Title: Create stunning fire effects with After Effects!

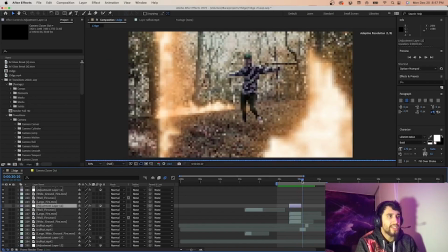See that it just stands still.
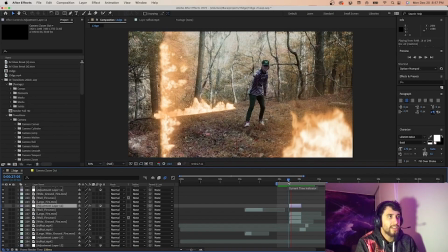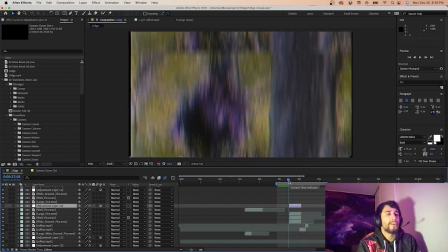See, if you make the camera stand super still, literally throw it on a tripod, get a good photo, and you can make anything perfect.
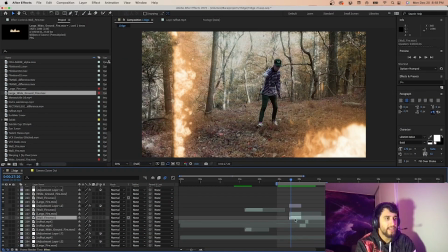And we'll just go ahead and delete everything so we can show you guys how to do this effect from scratch.
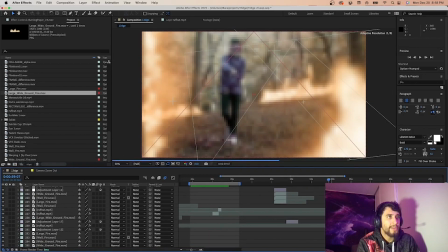And as you can see, we did a ton of it throughout the music video, but we literally just changed up like the hue
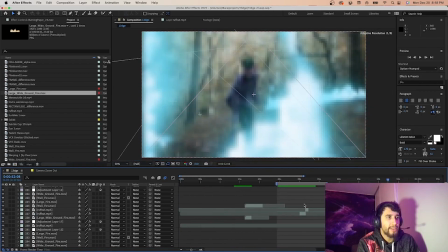and maybe just a little bit of the positioning of the fire to really get a different look.
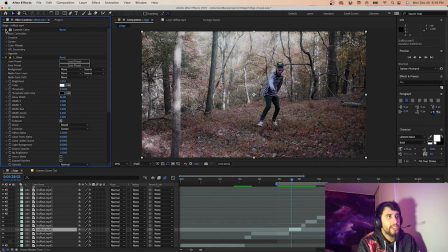We also went into Lumetri and kind of gave it a little bit
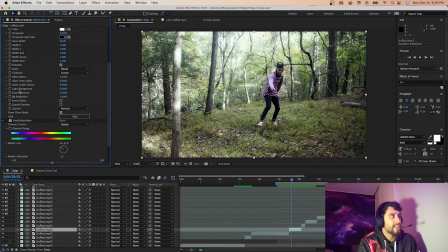different of a color, kind of get it closer to the vibe we're going for.
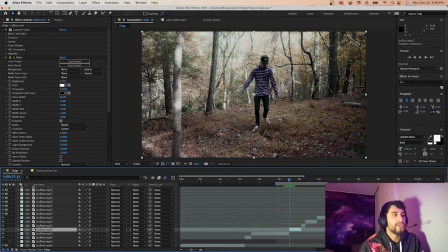Okay, so first of all, with these fire effects, I ended up just YouTubing free fire effects, and I found a couple options down below. I'll leave the option that I ended up using in the description. Nonetheless, let's go ahead and add this wide ground fire.
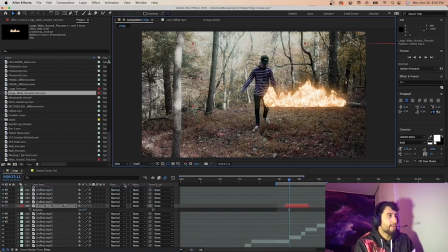All we did was pop open, hit R for the rotation.
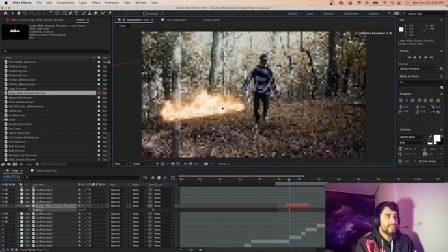And then, I don't remember what it looked like before. Hit S for scale, bring down the size a little bit. Make it wedge in right there. Now make sure that's the start of our clip.
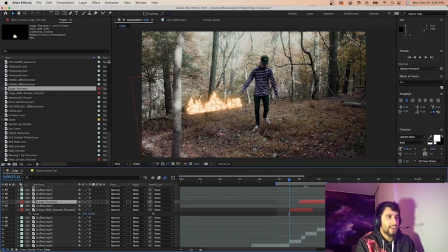And then I think we grabbed the large fire and did something similar. But we actually wanted this to cover most of our frame, give it a little bit more life, have those embers kicking up.
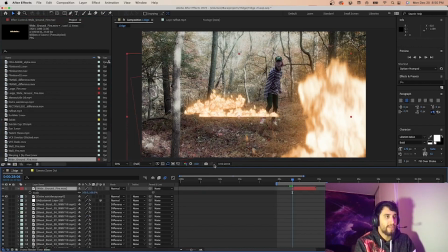And then this was just another ground fire, but what we did was we ended up rotating it to kind of fit on this here tree.
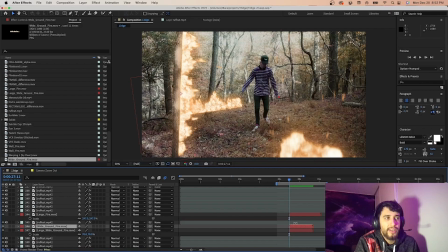We just dragged this back over here so we would have everything all lined up, and then
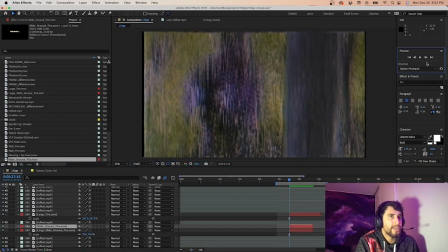from here we just added an adjustment layer. Hold on, gotta get on the right frame.
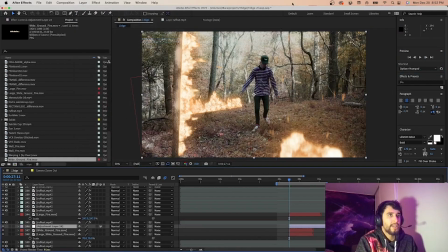Adjustment layer, and then we came over here to transform. Okay, hit the two keyframes, come towards the end of the clip.
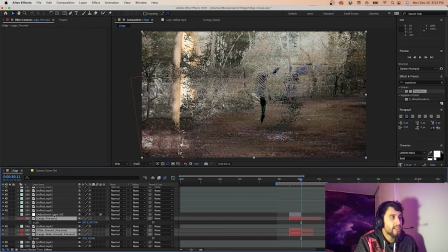Make sure they end right there, and then we're gonna just kind of zoom in here,
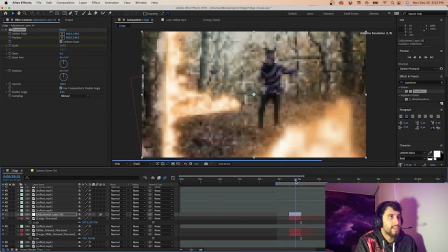and that's gonna give us just a basic zoom in, making it a whole lot more dynamic, you know.
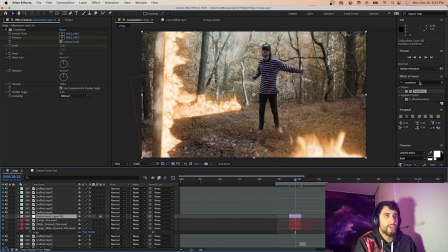Then towards the end, we gave it a little bit of like more shake to look like, you know, like an earthquake, just building the hype on the clip. We used that with Sapphire plugins. Shake, and then bring that down to zero,
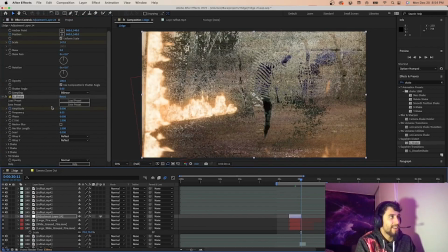about halfway, bring it up towards the end of the clip, and I would do about 0.5, I don't think one is too necessary.
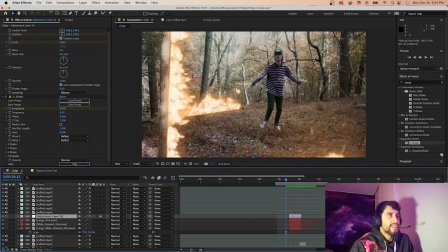Alright, quick tip, if you were smart, you grabbed a bunch of this scene right here, like I did tons of times in the music video,
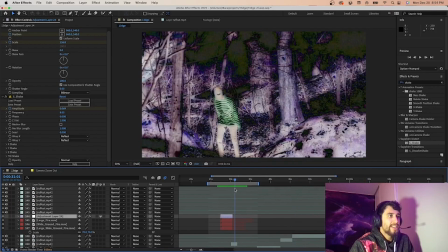and I literally just copied and pasted it,
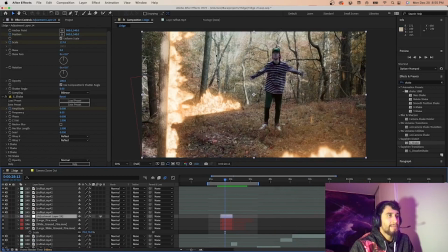and then just slightly move things around or made it a little bigger to just make it look like things have
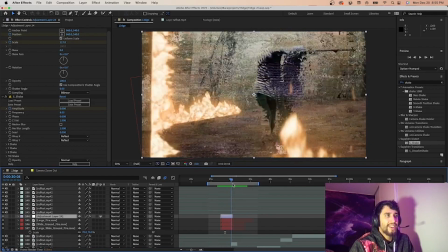progressed or changed a little bit. And that way you don't have to do anything else.
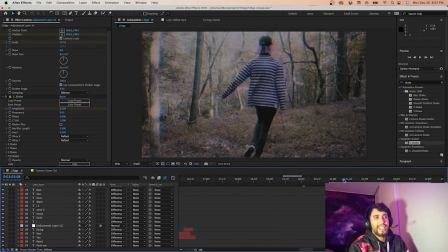Super easy. Alright, the next thing we're going to be talking about is this text here.
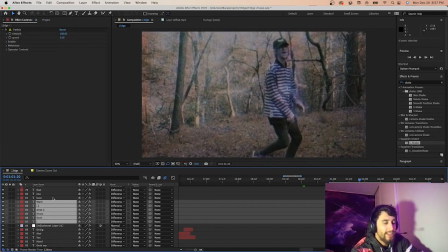Okay, so we're going to go ahead and basically delete everything. And new layer, text.
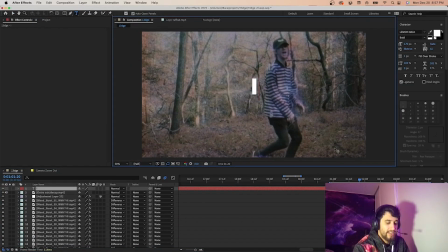Letter I. Make it real. Oops.